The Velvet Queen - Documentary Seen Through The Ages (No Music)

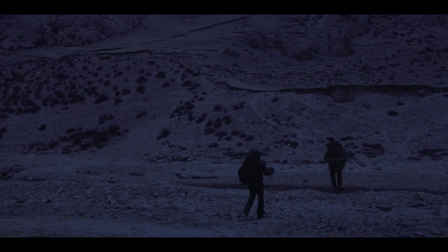The film explores their journey towards witnessing the snow leopard.
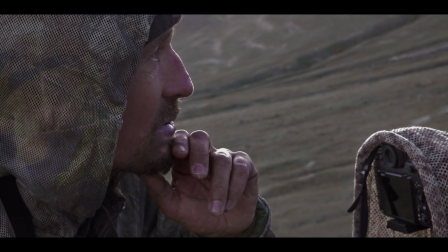Yet unlike the more experimental films, there is a clear storyline and a narrative created within Velvet Queen.
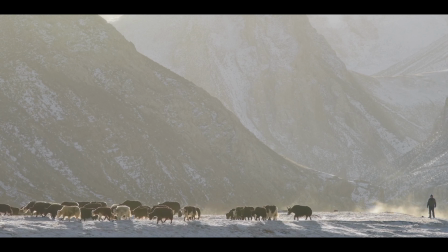Yet it vitalizes the experimental and poetic aspect seen through film history to make this film more than just a wildlife documentary.
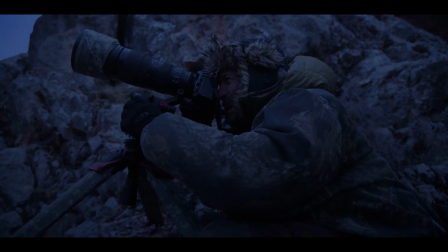The camera of the photographer is always present, and even when not present, the sound of the camera clicking,
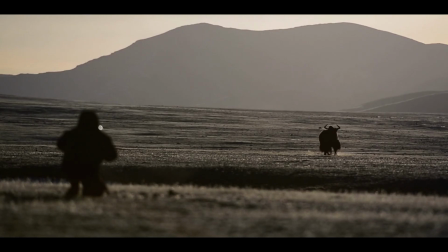capturing the photos, adds an air of nostalgia and displays Munier in his occupation, capturing images. He is faced with challenges to accomplish capturing the right photo.
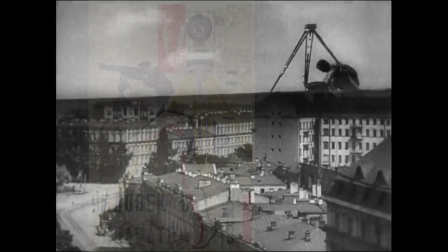We are shown the camera similarly seen in The Man with the Moving Camera by Jiga Vertov,
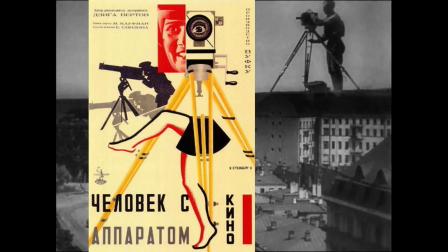and the difficulties of capturing some of the footage that is necessary for the film.
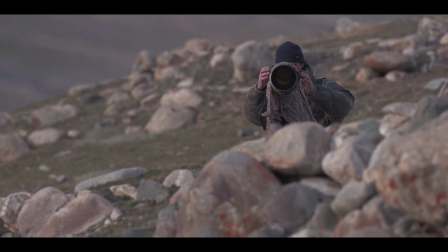Although it is a film about filmmaking and the filmmaker,
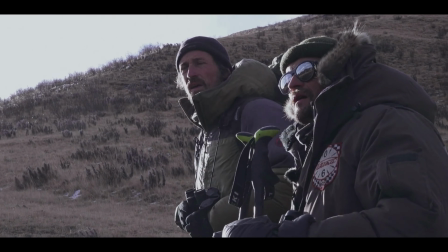it is also important to note that Mounir, being part as co-director within the documentary,
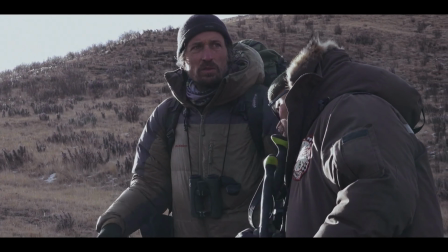he is deliberately taking part of both stories, the filmmaker and
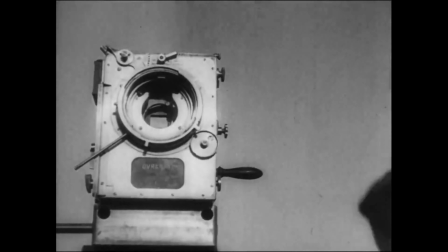simultaneously as the photographer. Just as in Man with the Moving Camera, The Velvet Queen, on the other hand,
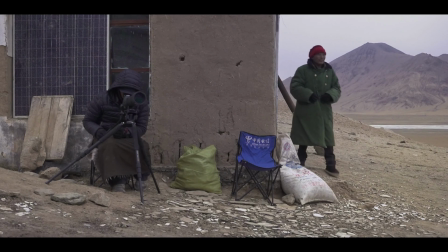uses still images of the photographer instead of a cameraman who is capturing a film.
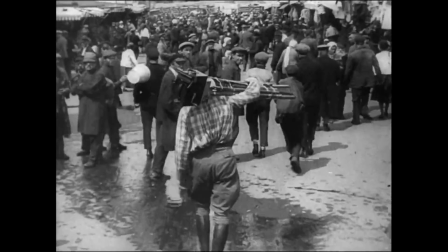You see the process of how Chika Vertov captures the aura and element of his film by showing the audience the cameraman,
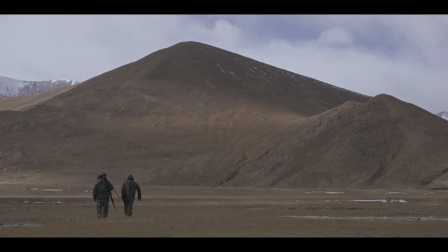which can be similarly seen in Velvet Queen, the process of Mounir as a photographer, which he explains to be the technique of the blind.
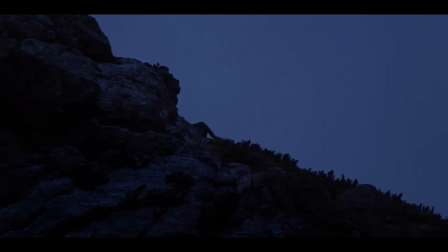Photography and film both use a lens to capture images unable with a human eye.
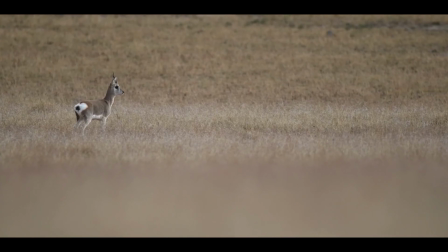To further strengthen my argument are the images of the Tibetan antelope, the Tibetan fox, goats, mice, and birds.
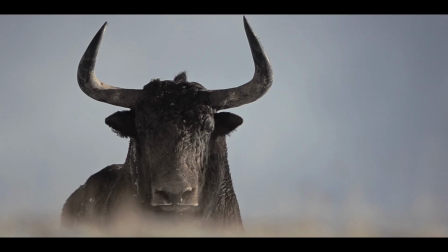These images are brought up close with a special lens,
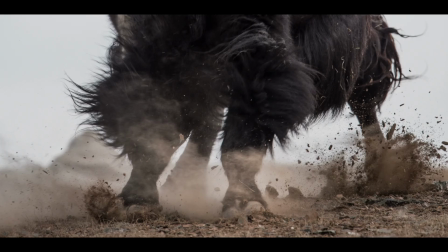and the goal of the photograph is brought forth by the beauty of these animals that is difficult for the public to see in their day-to-day lives.
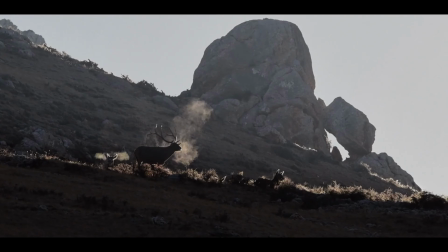The images captured of yak, deer, bear, and finally the snow leopard are tremendous,
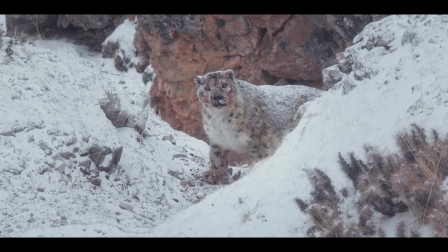yet there is an art of capturing these photos, and that art is a technique called the blind.
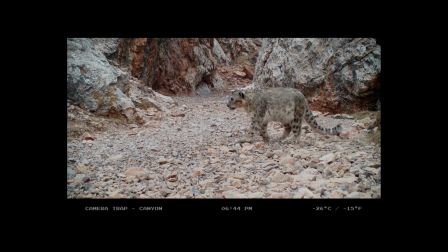But the goal, of course, being the snow leopard, the blind is a key part of the film as it describes the process of Mounir being able to capture some of these images he has shown.
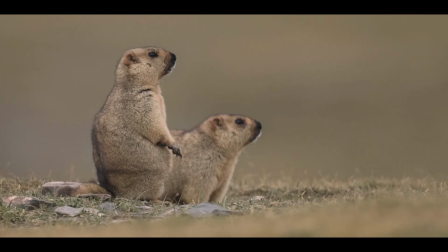Furthermore, through his technique to capture the animals, he immortalizes and preserves these animals within the photo and film
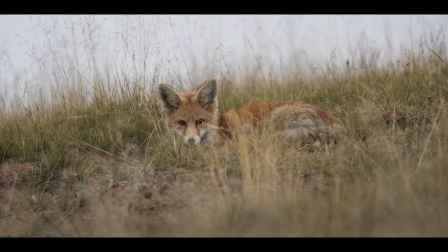that might become extinct due to civilization and population in the near forsaken future.
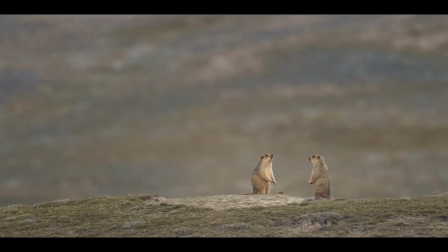I ask myself, what is the photographer's objective? What does he want to capture with the lens and immortalize?
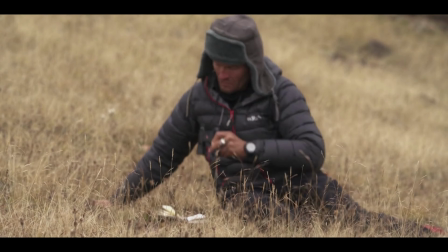How do the photographs speak further?
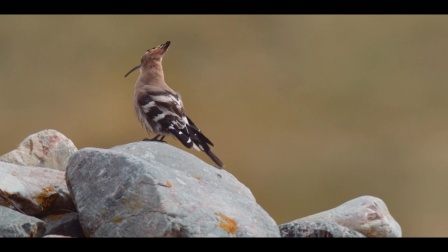A major influence on the film are how the image and scenes are up close and personal within the film.
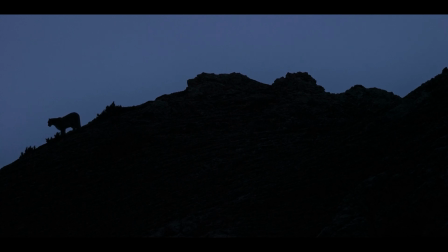An image not seen by the public before is Mounir's objective when it comes to his path of achieving the image.
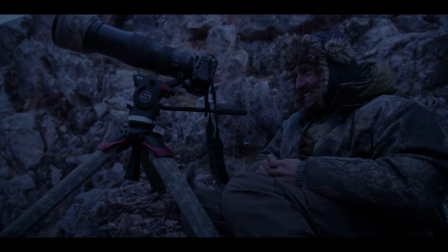This, moreover, is with the help of the camera that Mounir is able to capture these images,
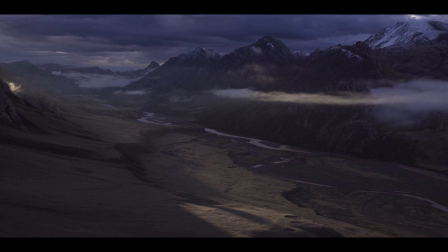and what enhances the film is the fact that our eyes will never see such beauty without the help of a filmmaker and his camera.
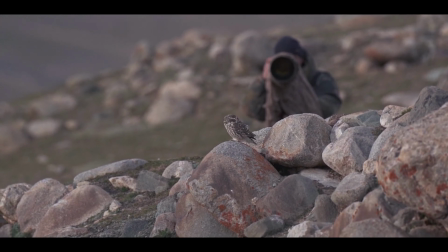To end on this point, within Thomas Gunning's article, I believe this contributes to The Velvet Queen,
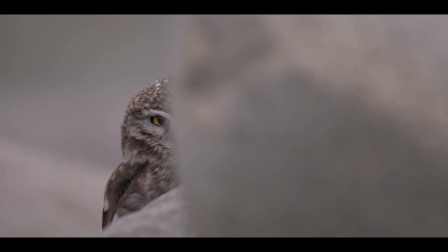as it is the reason Mounir desires to capture the images and the viewer's desire to see the images.
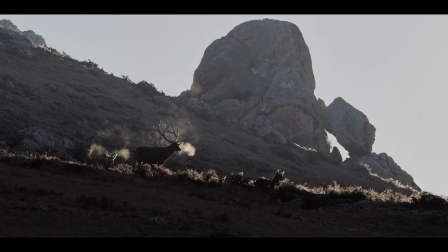Within the fascinating subterfuge and revelations of the look, one is always aware, and I believe this to be true,
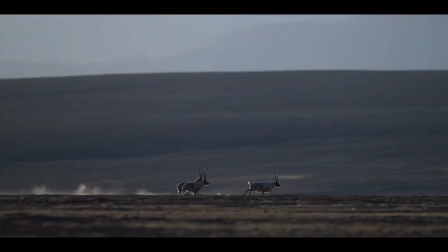of all the early actuality films I am describing here, of a drama staged between camera and subject,
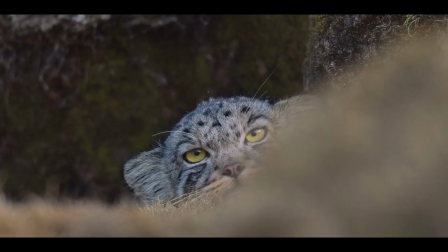the observer and the observed, and ultimately the view and the audience.